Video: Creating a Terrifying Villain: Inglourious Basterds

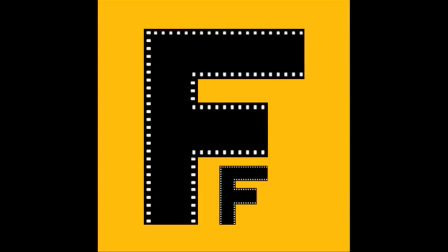[0:02]
Hey everybody, and welcome to Forming Film. This series will try to analyze movie scenes, techniques, topics, or really whatever seems interesting, in an attempt to better understand film form. To start us off, let's talk villains.
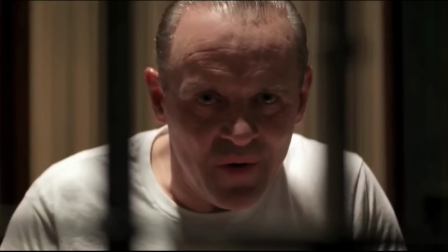[0:19]
In many cases, a villain is a driving force behind a movie.
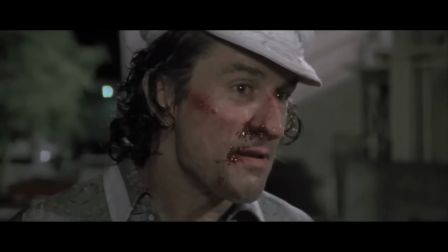[0:23]
Their plan or goal could force a hero into action as they terrorize a single person or the entire world.
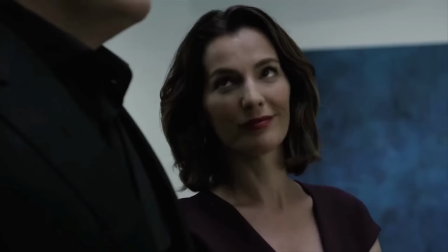[0:29]
No matter what type of villain, whether it be a psychopath or an authority figure, there is something that all the greatest have in common.
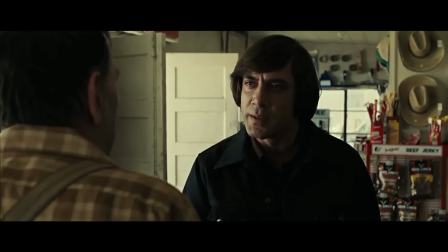[0:35]
They are terrifying.
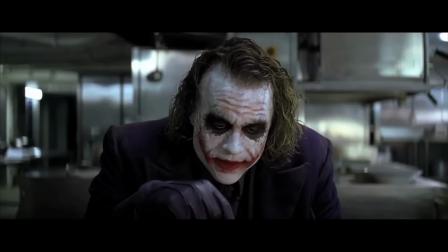[0:38]
Sure, monsters and demons are scary, but the villain of a horror film filled with jump scares isn't automatically terrifying.
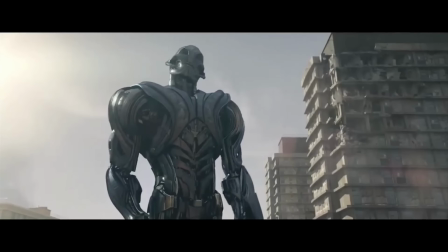[0:46]
Even villains that pose a threat to the entire human race can seem...
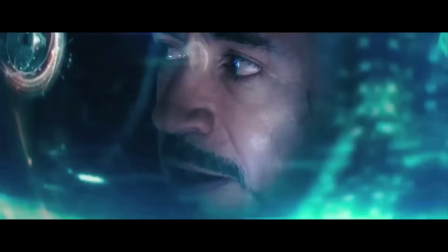[0:52]
Undaunting, despite any technical danger.
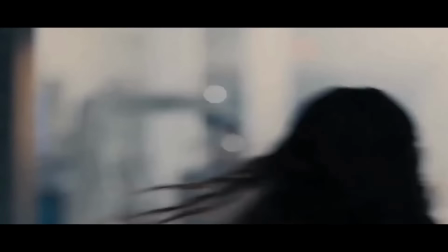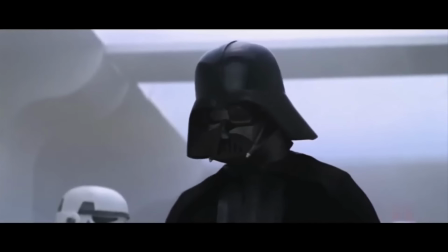[0:59]
No, no, no. What I'm talking about is a character whose mere presence frightens an audience and sends shivers down your spine.
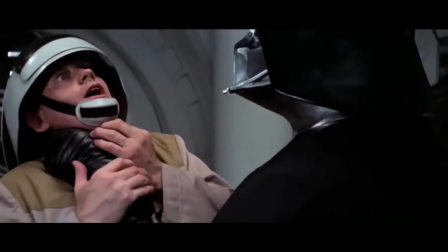[1:07]
So, how are these characters created in film? This could be done in many different ways.
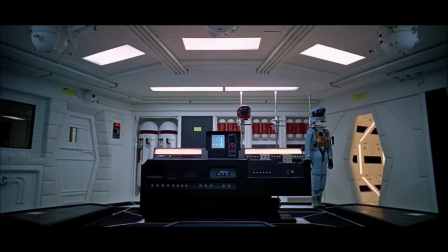[1:12]
But today, I'm going to analyze one of my personal favorite movie villains of all time.
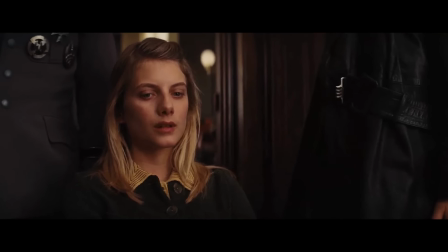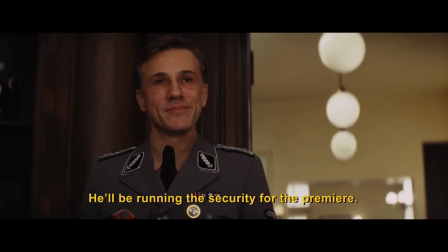[1:24] He will be charged with security for the premiere.
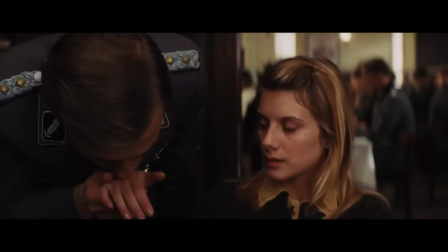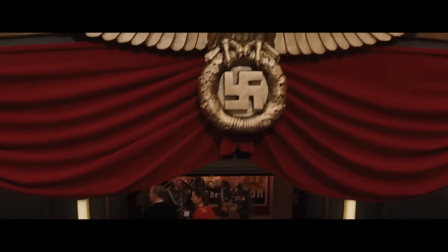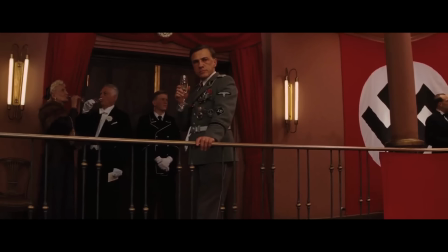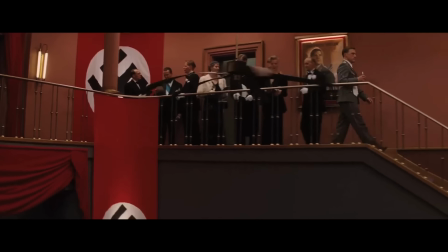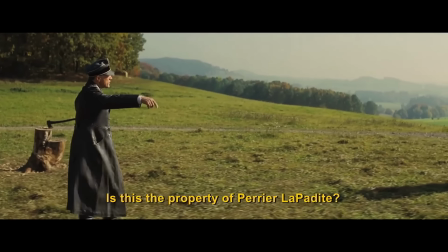[2:04]
the audience that this man has the ability to destroy anybody who defies him.
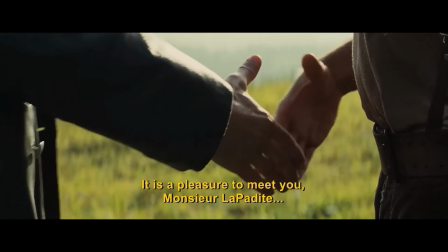[2:09]
However, Hans Landa is not a villain simply because he is a Nazi, but rather because of the perceived cruelty he can display.
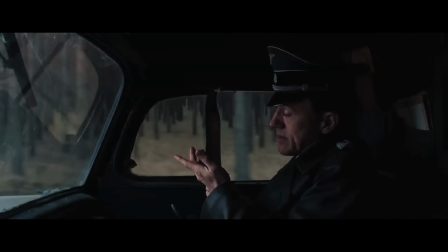[2:16]
In the opening scene of Inglourious Bastards, we never even need to see his power demonstrated to be terrified.
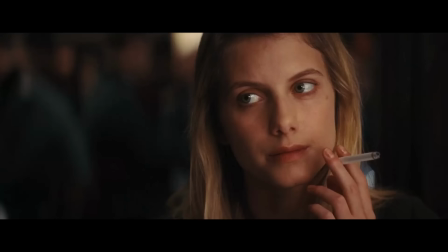[2:23]
Rather, the masterfully crafted tension warns the audience about how dangerous Hans Landa is.
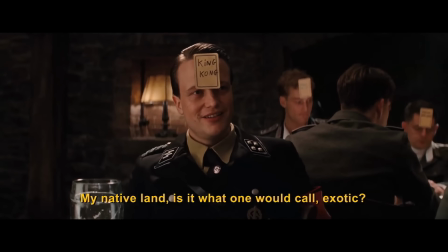[2:30]
Any and every film student can go on for hours about how Quentin Tarantino's dialogue about seemingly irrelevant pop culture topics helps create entire scenes.
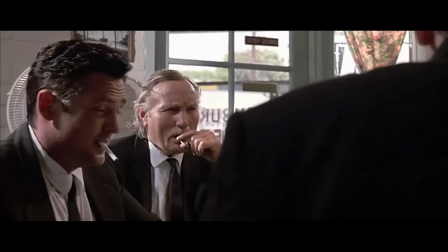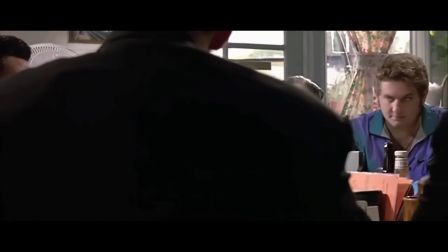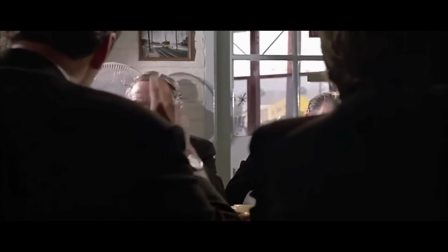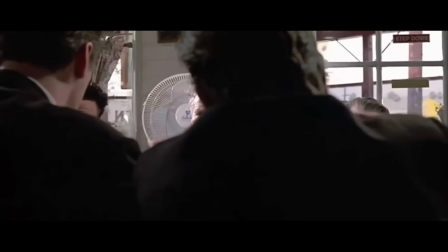[2:59] fella. That's what Trouble's about."
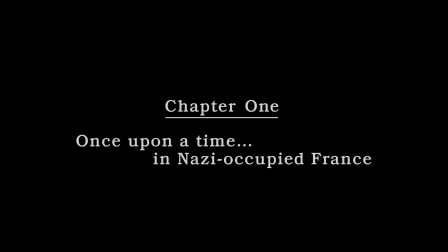[3:01]
Although that's a part of it, the essence of this opening scene, along with everything that makes Hans Alanda so terrifying, derives from one single thing.
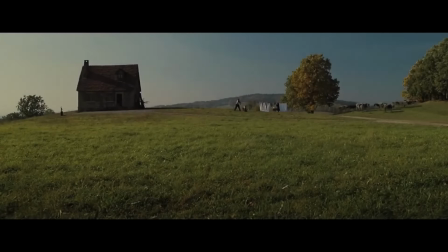[3:11]
Knowledge. Although sounds almost too simple,
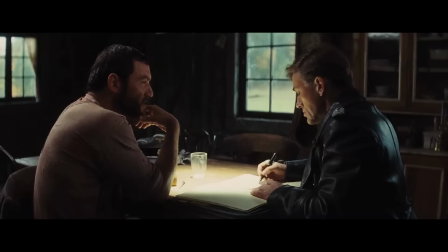[3:15]
when concerning Hans Alanda, everything comes down to what we as the audience know and don't know, and also what the characters know and don't know.
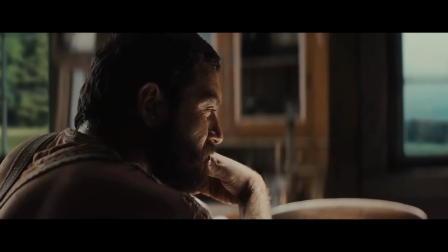[3:23]
When Hans Alanda first meets the Frenchman, we as the audience only know one thing.
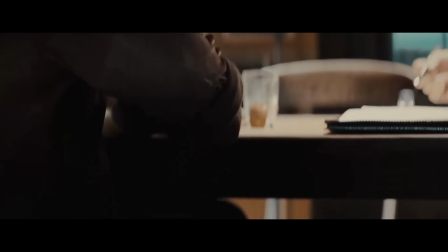[3:29]
Hans Landa is a Nazi looking for hiding Jews. The Frenchmen and his family seem very tense, but overall keep their cool.
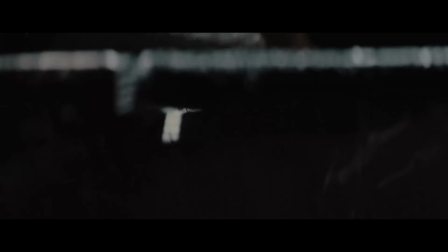[3:36]
As Hans Landa's investigation slowly proceeds beyond his intimidating Jew hunter speech, Tarantino hits the audience with devastating information.
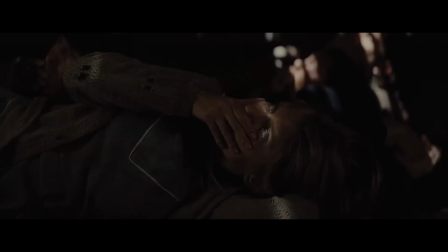[3:45]
There is, in fact, a Jewish family hidden under the floorboards.
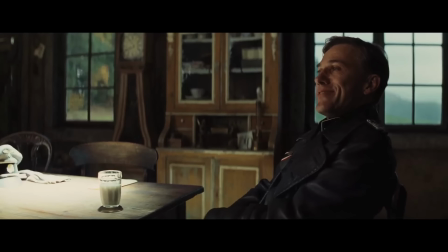[3:50] I, on the other hand, love my unofficial title precisely because I've earned it.